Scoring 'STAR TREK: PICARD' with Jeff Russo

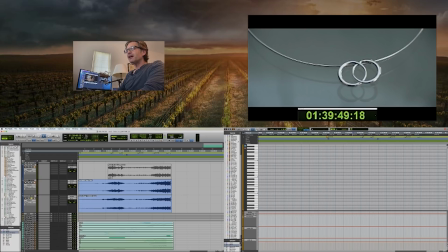260s
yeah that um that is that's this end cue
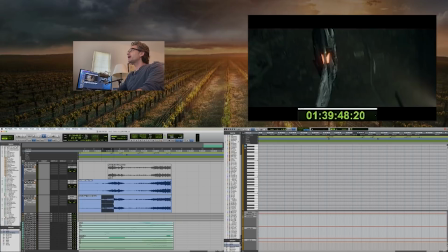266s
and uh you know one of the things i really wanted to do and you can see so as we as we pull in here and we change we change feeling
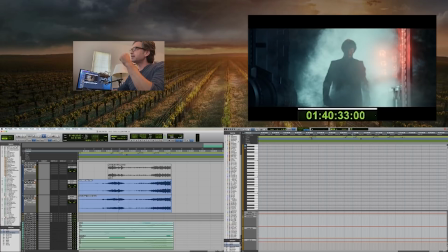277s
into a more sort of dark feeling I wanted to I wanted to give our Romulan friend in his his introduction as special of a piece of music as I could think of and then I thought well what a great what
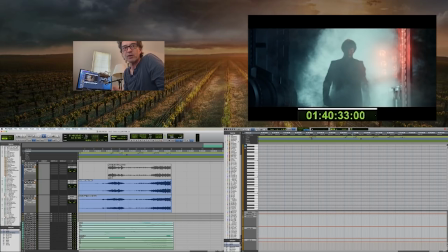293s
wouldn't it be a great idea to nod to Fred Steiner's original Romulan theme from the original from the original from the original series, and I did that on, where is that?
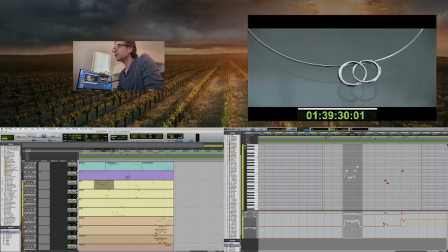311s
I think I did it on the bassoon, right? Yeah, I did.
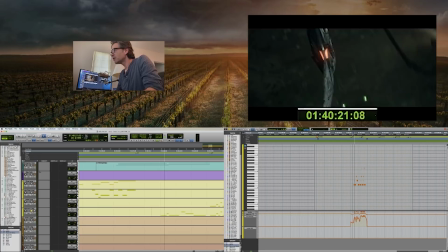317s
So if you listen to this,
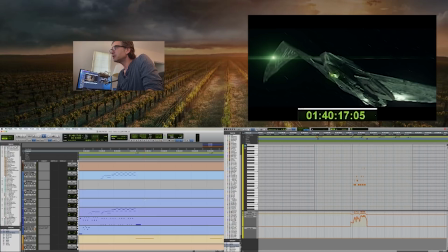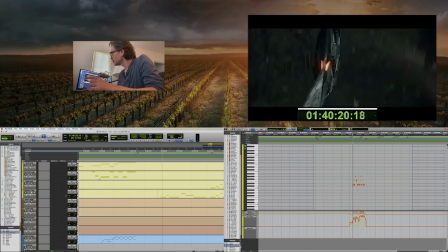330s
So if you listen to this part of the theme, this
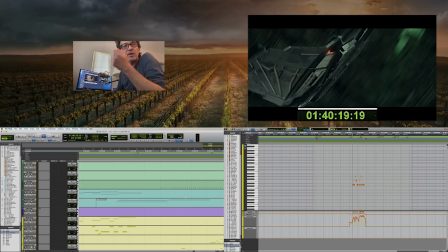345s
part of that melody, so
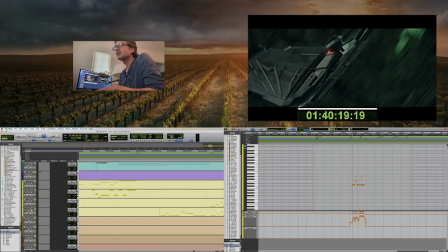350s
that's a nod to Fred Steiner's theme. And I didn't want to just use the theme in its entirety. I thought it would be really a good idea for me to, and hold on, let me just put this back on, this
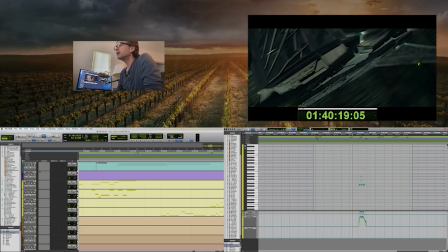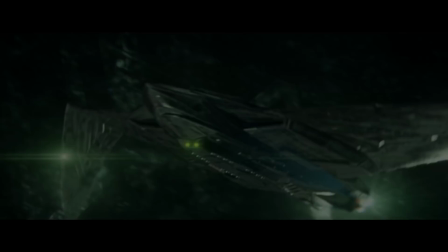379s
back here and go.
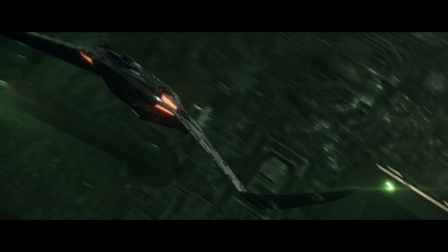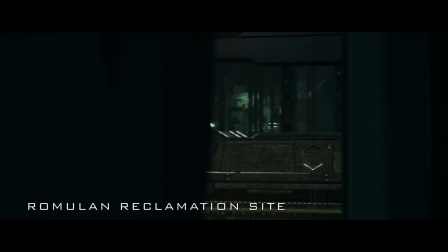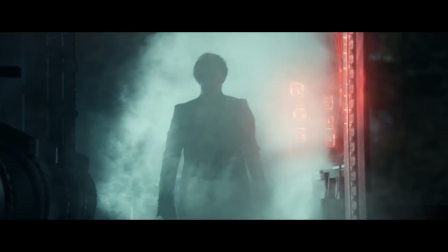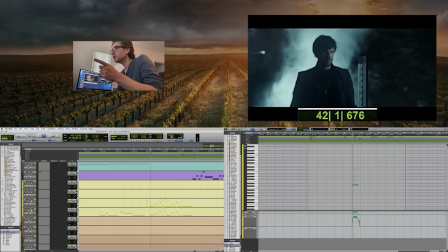397s
Once we see him, I added oboe and bassoon. And then it plays the song.
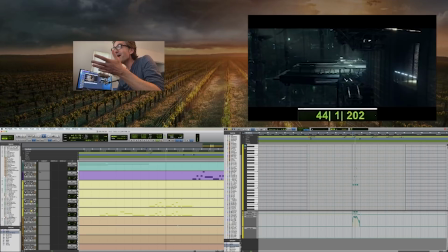What I really wanted to do is I really wanted that to be his entrance.
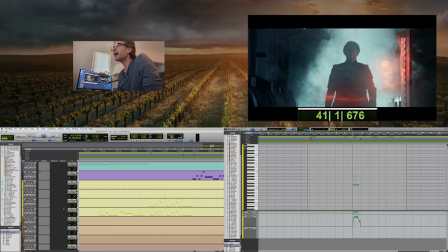413s
So as I built, as I built that up...
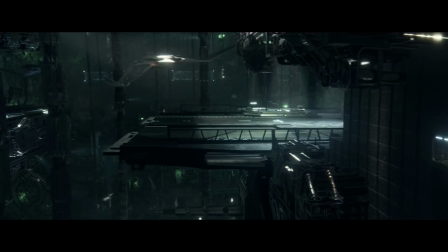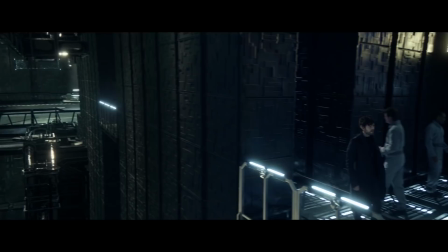Dr. Asher.
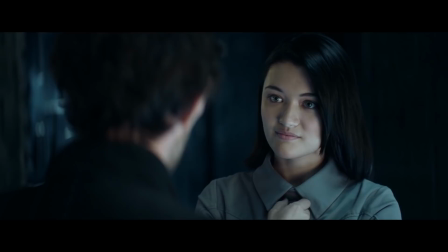434s I don't mean to intrude. Narek, I'm new here. Soji.
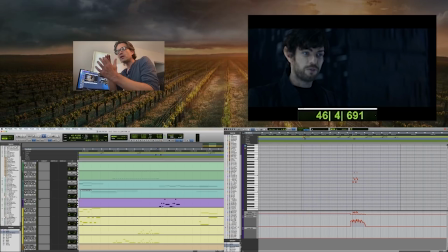440s That's a beautiful name.
She has no idea who he is. So I'm trying to play the balance between him having a already preconceived idea of
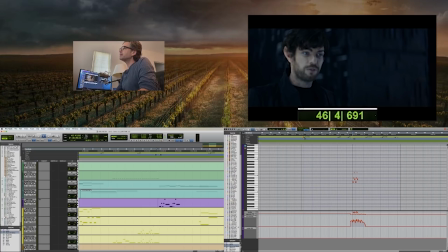458s
how this relationship is going to go and he's not so well-intentioned and Soji being completely oblivious to it. It's interesting here as I as I play back this.
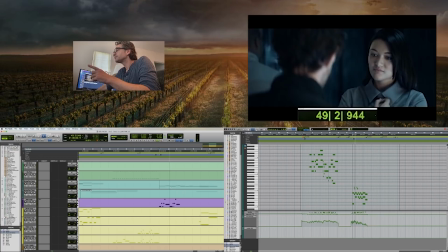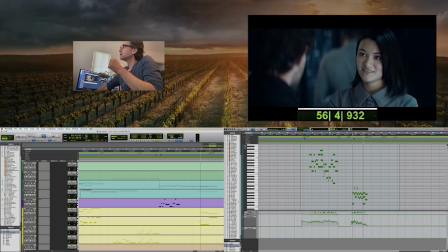492s
Yeah, so she likes him. She's interested in him. And I wanted to really accentuate that here.
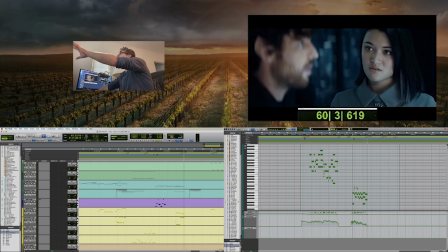510s
And then things start to turn a little bit.
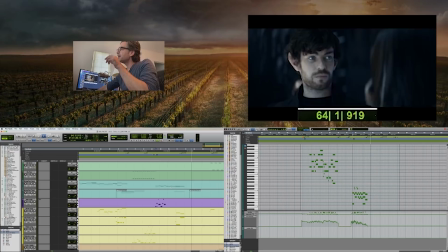514s
We'll bring it down. There's a lot of dialogue here so I kind of need to stay out of the way. And then this tension between them is needing to build.
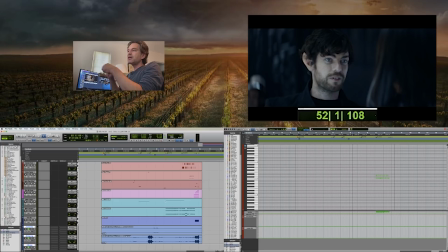529s
I don't like to use too many of the presets that just come with things. In this particular case, I messed with this reverse loop and this reverse piano that's very playable. And here you can kind of hear what that sounds like.
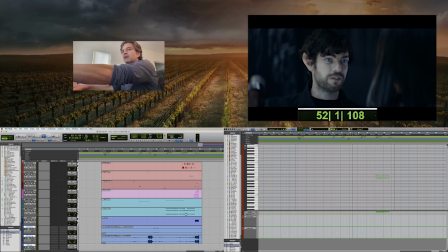It really is sort of playable. that.
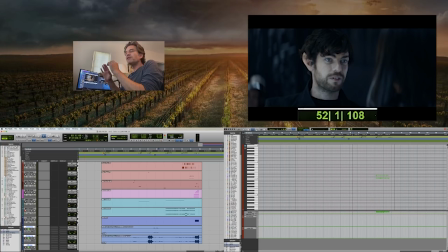558s
So I really liked that for him because he's very underhanded and yet he's also very conflicted. And one of the things I liked about the whole idea of doing something in reverse was there's this conflict of major and minor chords played in reverse that made me feel like,
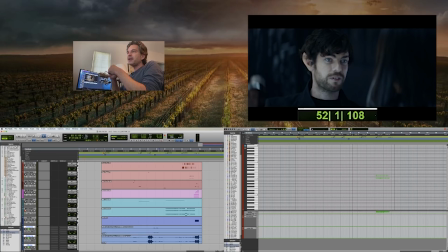578s
okay, He's trying to play two sides of one coin. And that really felt right to me.
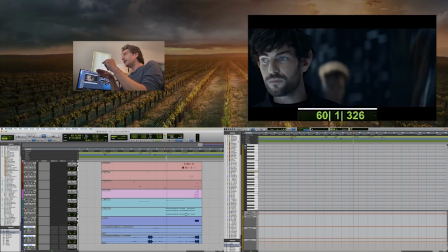583s
But as we transition, 59, I bring that in. He sort of changes his demeanor a little bit.
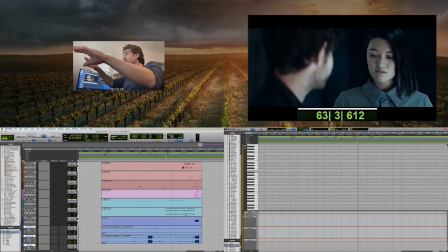598s
And then we start to transition to our outgoing part of the key.
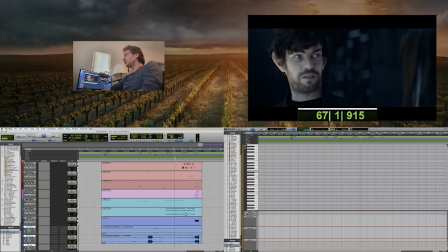603s
We needed a little pace to get us from here to the end of the cue.
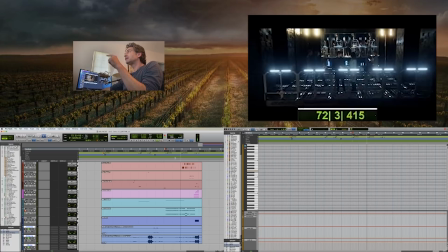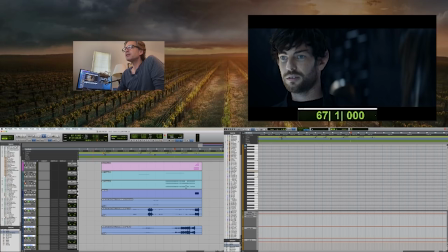628s
So the interesting part is like these short strings which come in and then accompanying percussion and stuff that come in,
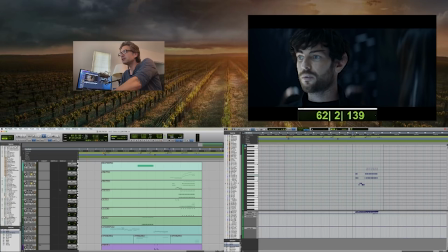639s
they'll end up, I know that they end up always sounding significantly different when recorded with the orchestra,
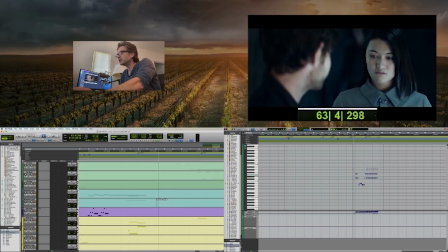644s
right? So if you listen to just the short strings,
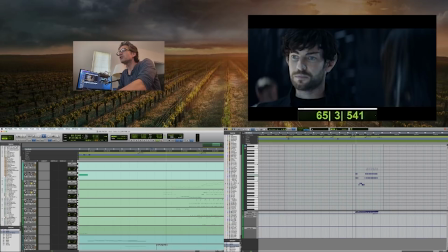651s
I'm just wondering, yeah, okay. They're always played slightly, even if I quantize them with delays and stuff, they're always not quite out of time in a good way. They just end up not playing as well as I like to hear them play.
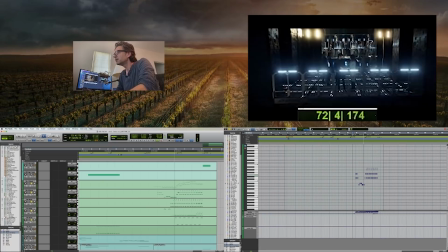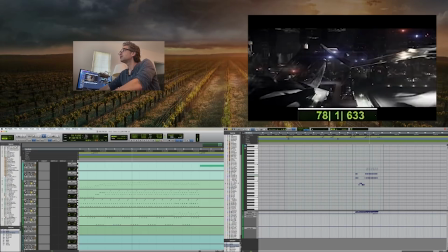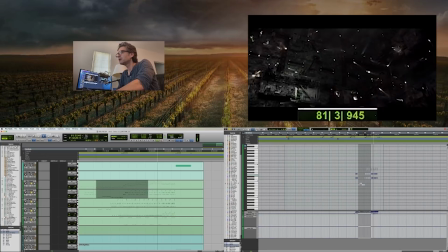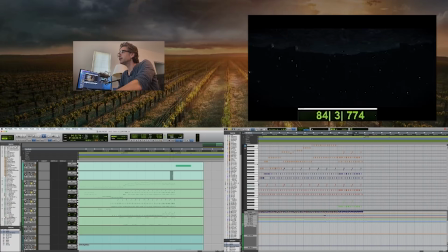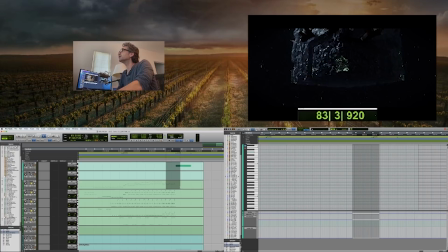718s
Then we get to the big reveal here of the Borg Cube.
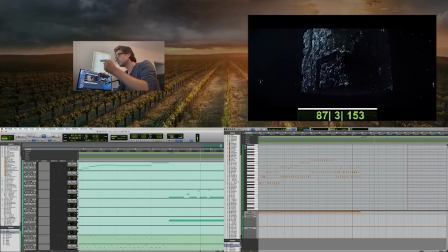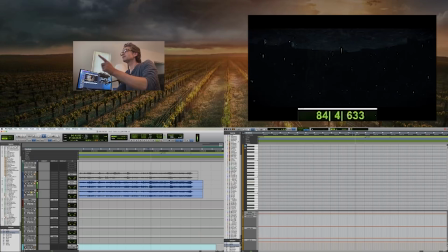737s
The one thing that you can't really do is get it to sound like the more live orchestra.